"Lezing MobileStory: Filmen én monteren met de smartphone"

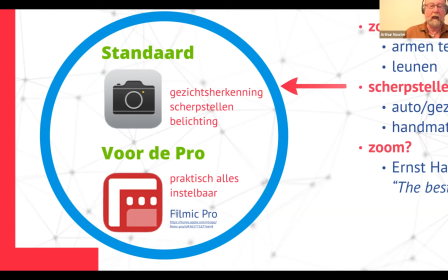Als je veel kennis hebt van belichting en dergelijke in fotografie, dan zou je kunnen denken aan Filmic Pro.
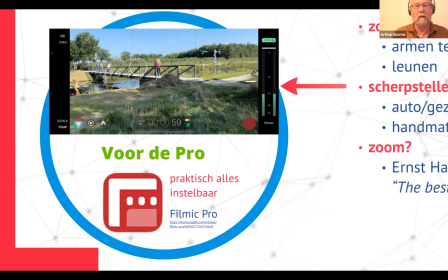Dat is een betaalde app waarin je echt alles onafhankelijk van elkaar kunt instellen, tot en met de witbalans aan toe. Maar nogmaals, de standaard app volstaat.
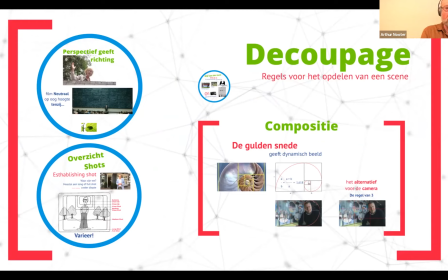Ik ga even kort wat dingen van hoe je je beeld opbouwt, hoe je het in beeld brengt, doorlopen. Het allereerste is perspectief, geef richting.
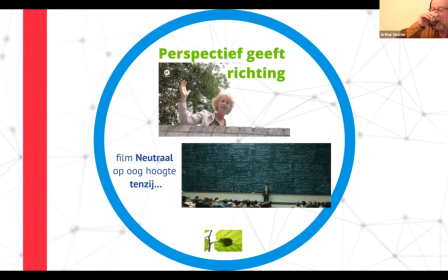Het is belangrijk om je te realiseren, want wij mensen zijn daar echt heel gevoelig voor. Zodra er iemand op een kansel staat, dan zijn wij min of meer, of in ieder geval in de positie,
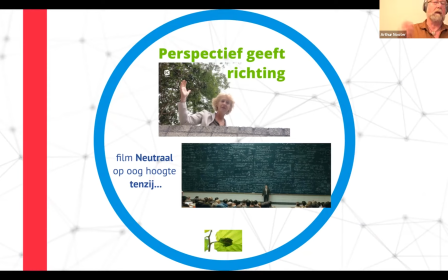qua positie, zijn we ondergeschikt en staat die ander ons toe te spreken. Omgekeerd is hetzelfde als je iemand naar beneden toe filmt, dan sta je daar als het ware boven. En het werkt echt op minimaal niveau ook, hè?
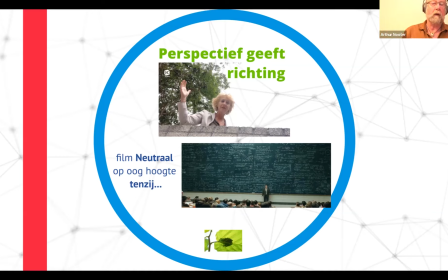Een klein beetje naar boven filmen of een klein beetje naar onder maakt al dat we onbewust in ons hoofd ons die posities realiseren. Dus ik zeg op zich van film neutraal op ooghoogte en echt ooghoogte is dit en niet dit en niet dat.
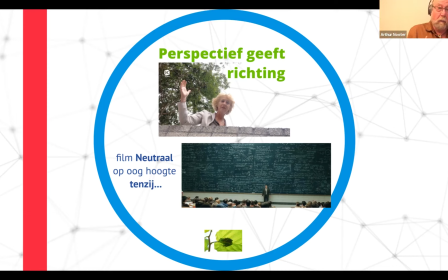Tenzij je echt het wil gebruiken voor je boodschap, dan is dat prima natuurlijk. Dan zou ik zeggen experimenteren, altijd.
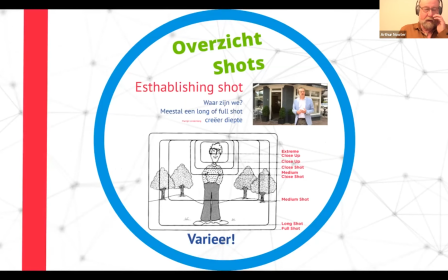Nou, verder is het belangrijk dat je realiseert van er is niet alleen dat beeld waarmee je begint, wat je in eerste instantie voor ogen hebt, maar je kunt het op veel manieren in beeld brengen. En wat je hier als eerste ziet is dat establishing shot.
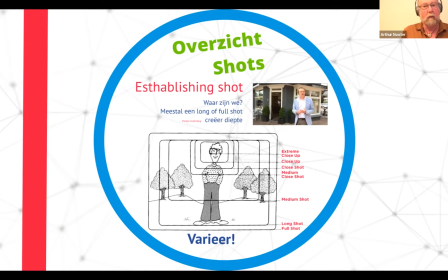Dat kan aan het begin zijn, maar dat hoeft helemaal niet. En soms is het helemaal niet nodig. Maar in wezen is een establishing shot, is, zeg maar, daar laat je zien wat de context is van waar het verhaal gebeurt.
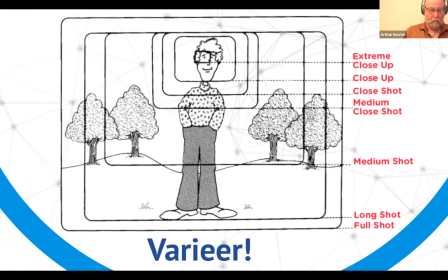En daarnaast heb je allerlei shots die je kunt invullen. Het enige nadeel van deze benadering is dat het allemaal recht van voren is. Terwijl in het voorbeeld dat ik jullie liet zien
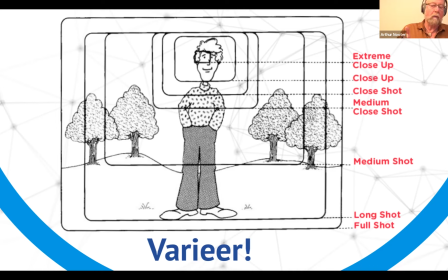van Sophie de Soundwalk, wat zij als filmer deed, die Loes Wernsen, was juist hoeken maken. Die maakte allemaal posities. En dat is waarom dat beeld spannend is.
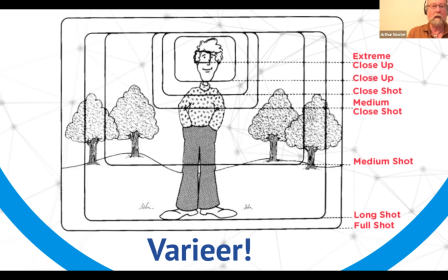En dat is waarom als je deze jongen op deze manier alleen maar filmt, waardoor het, ja, hoezeer je ook varieert, toch relatief monotoon wordt. Dus dat moet je in gedachten houden.
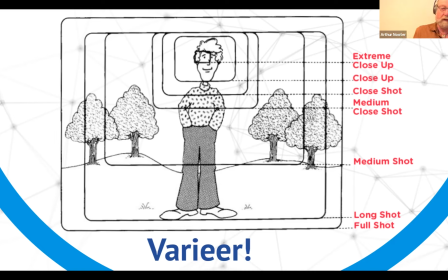En nu op het moment is ontzettend in om echt helemaal op de huid te zitten. En zodat je zeg maar in series en in films, dat je de huidjes of de haartjes op de huid scherp in beeld krijgt. Maar varieer en vergeet die hoeken niet.
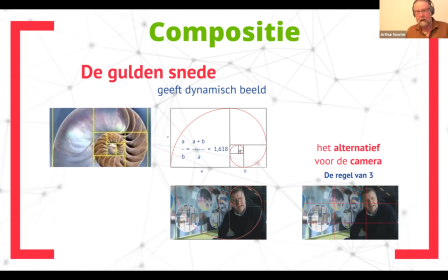Komen we bij de compositie. Nou, gulden snijden, heel veel mensen hebben daar wel van gehoord. Zowel vanuit de natuur als uit de wiskunde. Het belangrijkste is natuurlijk dat wij het heel aangenaam vinden om daarnaar te kijken.
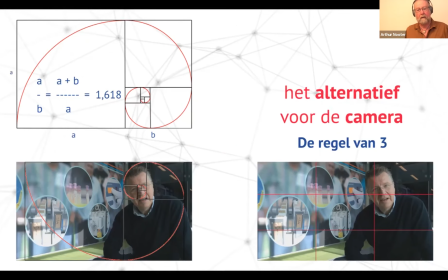En dat is de reden waarom dat zo goed werkt. Het is gewoon een plezierig afgewogen beeld.
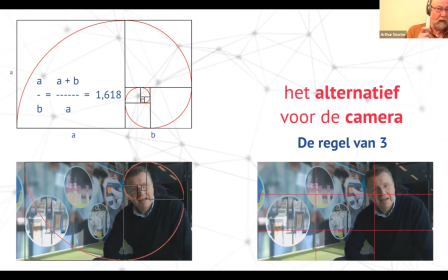En je hebt als alternatief voor de camera de regel van 3. En die hebben we er straks aangezet met, met dat raster.
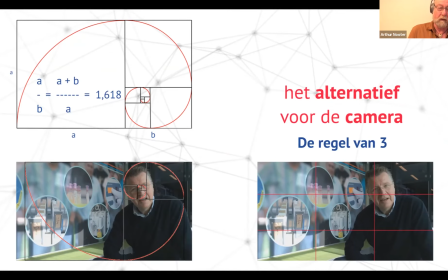Zoals je goed kunt zien bij dit beeld, is het zo dat hij zeg maar, bij zeg maar, de natuurlijke vorm, links, dat hij echt zeg maar, met die ogen zo ongeveer in de kern zit van die gulden snede.
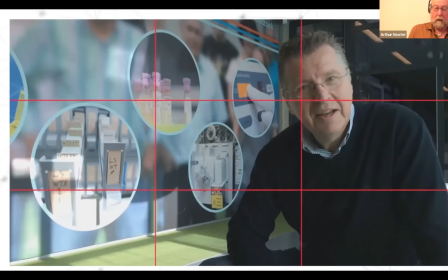Als je dat afzet tegen de regel van 3, dan zie je dat hij daar net boven zit.
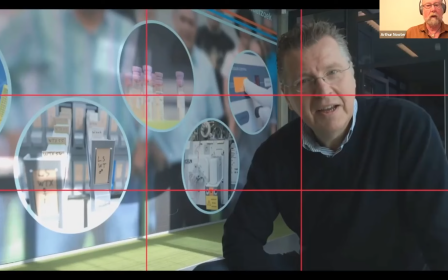En dat zou ik ook, als ik jou, als ik jullie was, zoveel mogelijk aanhouden. Net erboven. Dat is een heel mooie, een fijn beeld om naar te kijken.
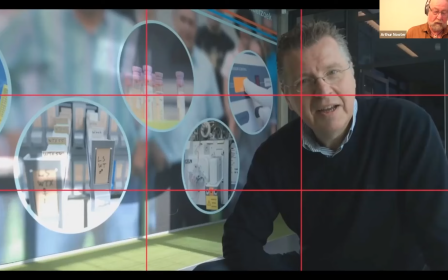Overigens komt dit beeld van een, is een uitsnede, of nee, niet uitsnede, een stil uit een film van een cursist van ons, bij het RIVM trouwens, waarin zeg maar de achtergrond heel goed betrokken wordt bij de boodschap.
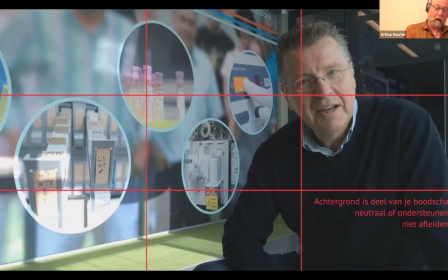Want hij vertelt een heel verhaal over dingen die je achter hem geprojecteerd ziet. Wat daar helemaal mooi aan is, is dat het in een diagonaal achter hem loopt, waardoor hij als het ware aan ervoor komt te zitten.
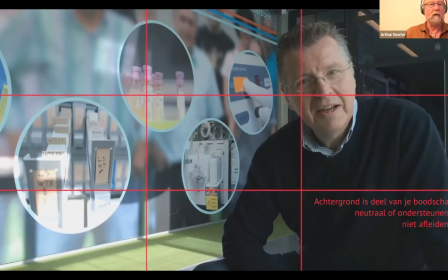Ervoor komt te staan. Dat werkt ontzettend goed. En dat maakt het beeld levendig.
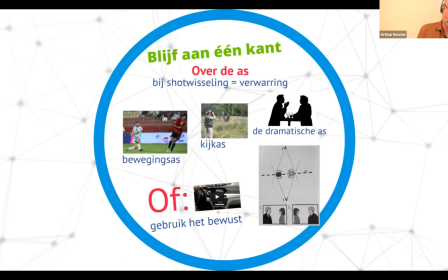En tot slot in dit stukje, blijf aan één kant. Zodra je over de as heen gaat, krijg je shotwisseling. En dat geeft verwarring. Als de voetballers plotseling de andere kant op voetballen, dan ga je daar eerst even over nadenken.
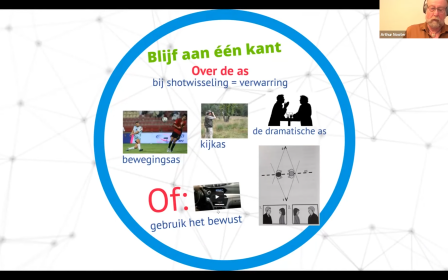Hoe zit dit nou? Dus let daarop.
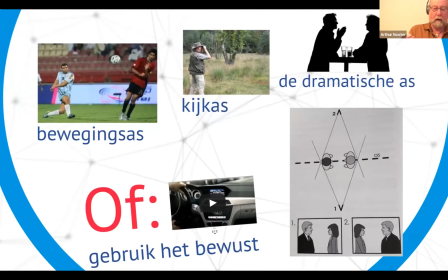Hetzelfde geldt voor de kijkas. En het meest duidelijk is het bij de dramatische as, als mensen een verhaal tegen elkaar vertellen. Je ziet in die plaatjes helemaal rechts.
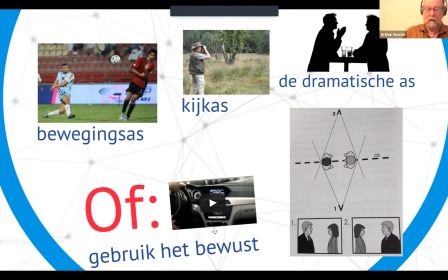Het eerste plaatje zie je hoe mensen ten opzichte van elkaar staan. Vanuit positie van de camera 1. En vervolgens plotseling vanaf de hele andere kant. Dan zijn die mensen omgewisseld.
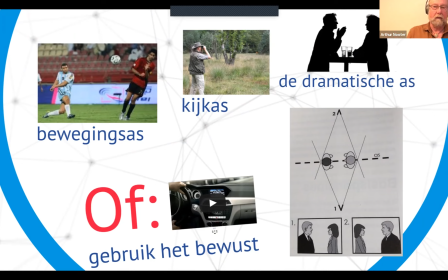En dan ben je de eerste tijd van dat beeld, ben je je publiek kwijt. Want dat publiek is eerst aan het corrigeren voor zichzelf hoe dat zit met die shotwisseling.
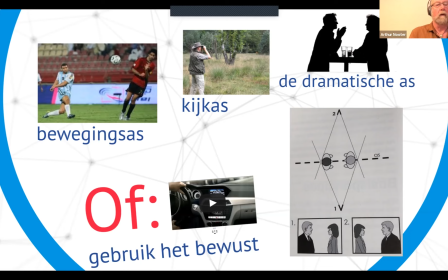Dus hou dat in gedachten. En zeker met wandelen of met fietsen kom je dit vaker tegen.
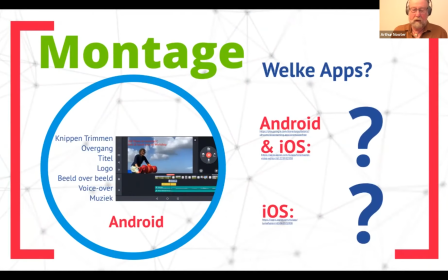Qua monteren, waar moeten we dan aan denken? Welke apps zijn daarvoor geschikt? Nou, op het Android en iOS platform heb je de mogelijkheid van KineMaster. Die is gratis, maar heeft dan wel een
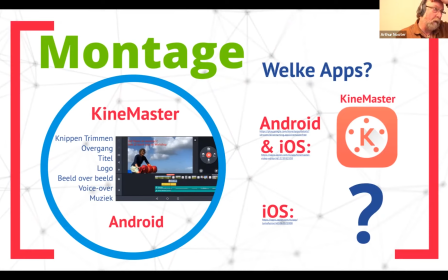watermerk in beeld. Op zich redelijk acceptabel, maar en werkt voor de rest met een abonnementsmodel. Kost ongeveer rond de €5 per maand.
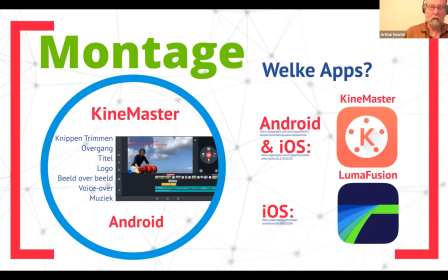Alleen op iOS heb je tot nu toe LumaFusion. Het is in ontwikkeling voor Android. Maar het is nog niet zover. Maar dat gaat dit jaar nog wel gebeuren, denk ik. Hoop ik. En dat is een eenmalige uitgave.
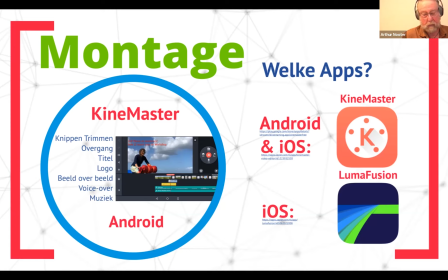En die kost rond de €30. Maar dan heb je hem ook met alle updates die daarop volgen. Dan heb je verder geen kosten meer aan. Er zijn een paar dingen die er extra in de app zitten, die je los nog kunt aanschaffen, maar dat stelt niet zoveel voor.